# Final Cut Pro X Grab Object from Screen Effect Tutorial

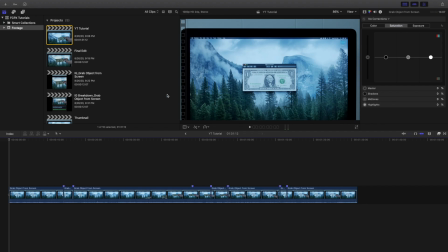11s
Hello everyone, my name is Joshua Winkins and welcome back to another video. In this video, I want to go over how to create this really cool grab object from the screen effect. Now, as you can see right here, you're going to want the image of your actual object, as well as right here, you're going to actually want to have the object with you.
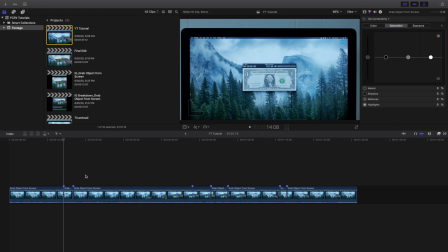30s
So basically, it just depends on how you want to create this effect. For example, I just typed in like $1bill.png and I just downloaded the image and opened it up on my desktop. You could have Google Images opened, or you could have maybe the website open. It doesn't really matter how you want to create this effect,
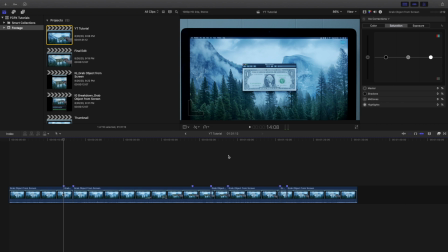47s
but you have to make sure that you have the image of your actual object and then also actually have the object with you, or else this effect does not even work. Now basically how I recorded this was I set my camera up on a tripod and basically just had the entire thing running the entire time.
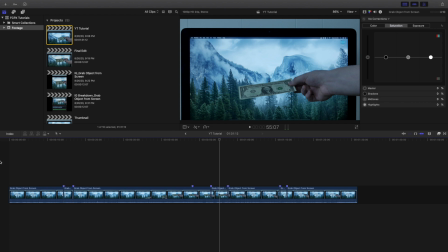63s
I did not at all like cut the video whatsoever. I literally just hit record, kept it running, put it into manual focus, so I made sure that everything was in focus. I've definitely seen people do this handheld. That's risky because the image could be a little bit wobbly, as well as some stuff could be out of focus.
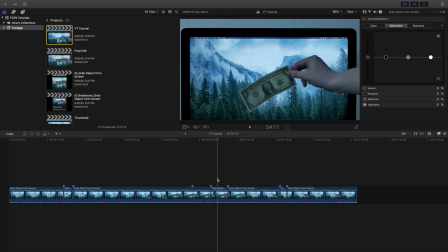80s
So that's basically how I shot. Another challenge that I ran into was the lighting. I shined the light like directly directly at the screen and at my hand, so I get them both like lit up.
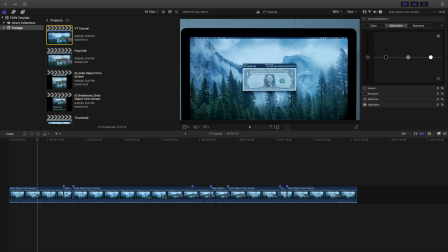92s
But the problem I ran into was this image, as you can see, it's a little too bright. If I put the light like directly pointing at the screen, this image was blown out. It was way too overexposed. I could maybe fix it in post, but I would definitely run into this image and this image being exposed differently.
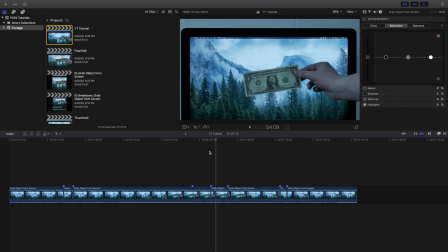109s
So that's one issue I ran into. I actually had the light right here shining directly at my hand. That way my hand was lit up as well as the screen was lit up. That's just one little problem that I ran into. So definitely keep that in mind when you're creating this video. Now basically this entire effect is very logical, very seamless.
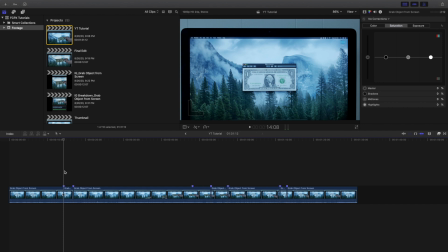127s
This whole effect is basically the whole reason you create this effect is by thinking through it. What I mean by that is it's all seamless. So basically you basically pretend to grab this image out, and you have to do the exact same thing with the actual object.
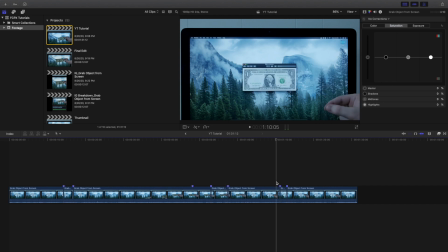141s
And you put the image back on the screen, and you also put the this image back on the screen. So basically whatever you do with one thing, whatever you do with the image, you have to actually also do it with the object itself, or this effect does not work. So basically what you're going to want to do is set your tripod up, and then I'll try to zoom in a little bit,
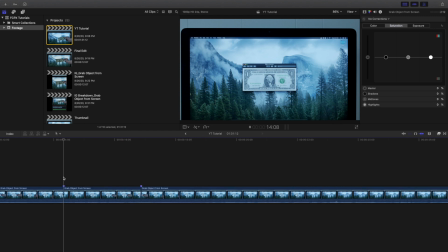161s
and what you're going to do is you're just going to record like 1 or 2 seconds of the actual screen, just to kind of set the scene, because you don't want to jump into it way too fast. Now, the next thing you're going to do is you're going to reach your hand in and basically pretend like you're grabbing the image off the screen.
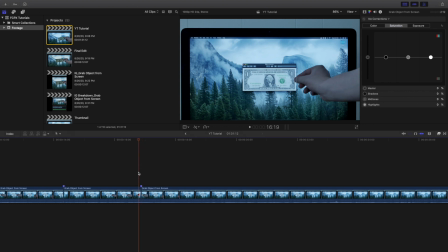178s
Now basically what you're going to do is, as soon as I'll go back a frame or whatever, see where the marker is, as soon as you start pulling away, you want to cut it. And then as you're pulling that away, you're going to, I'll basically show you kind of the struggle it was.
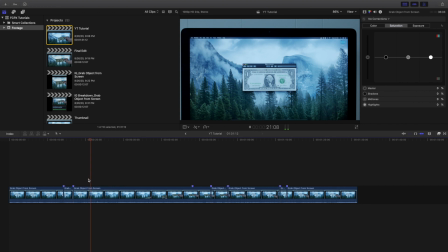193s
But then as you can see right here, once you have the image, basically once you pretend to grab the image away, now you want to close it. And then you want to put the dollar bill basically, and you want to try to position it exactly where the image was. So as you can see, I struggled a little bit trying to get the dollar bill first of all flat,
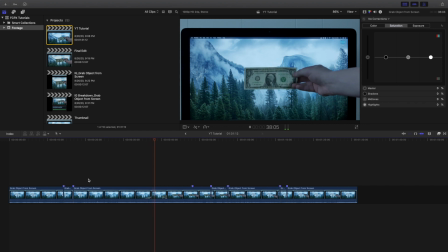212s
but you also want to put the dollar bill pretty much exactly where the image was, or else you don't want the image to be here and the dollar bill to be here, because that makes no logical sense. Now let's go over here, and now here's where I pulled the dollar bill out. So watch the screen and watch the marker.
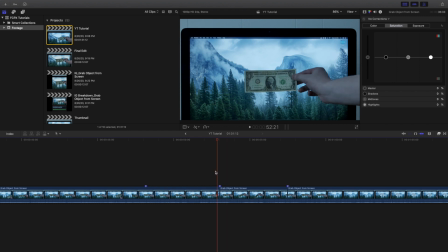228s
So basically I'm trying to line it up. So literally watch the marker right here, and as soon as I start pulling the dollar bill out, I want to cut it, because basically what I'm trying to do is I'm trying to match this up. So as you can see, as I start pulling this out, I'm trying to match it when I pull the dollar bill out.
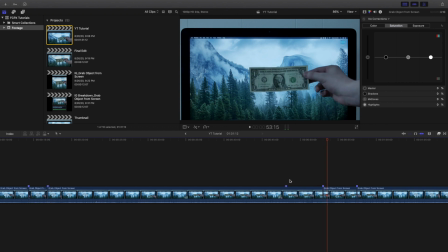247s
That way it's a very seamless transition. So that's literally basically all you're doing. You're basically trying to make the action very seamless. As you can see right here, now I just pulled it out, I showed the dollar off a little bit, and then I put it back on the screen.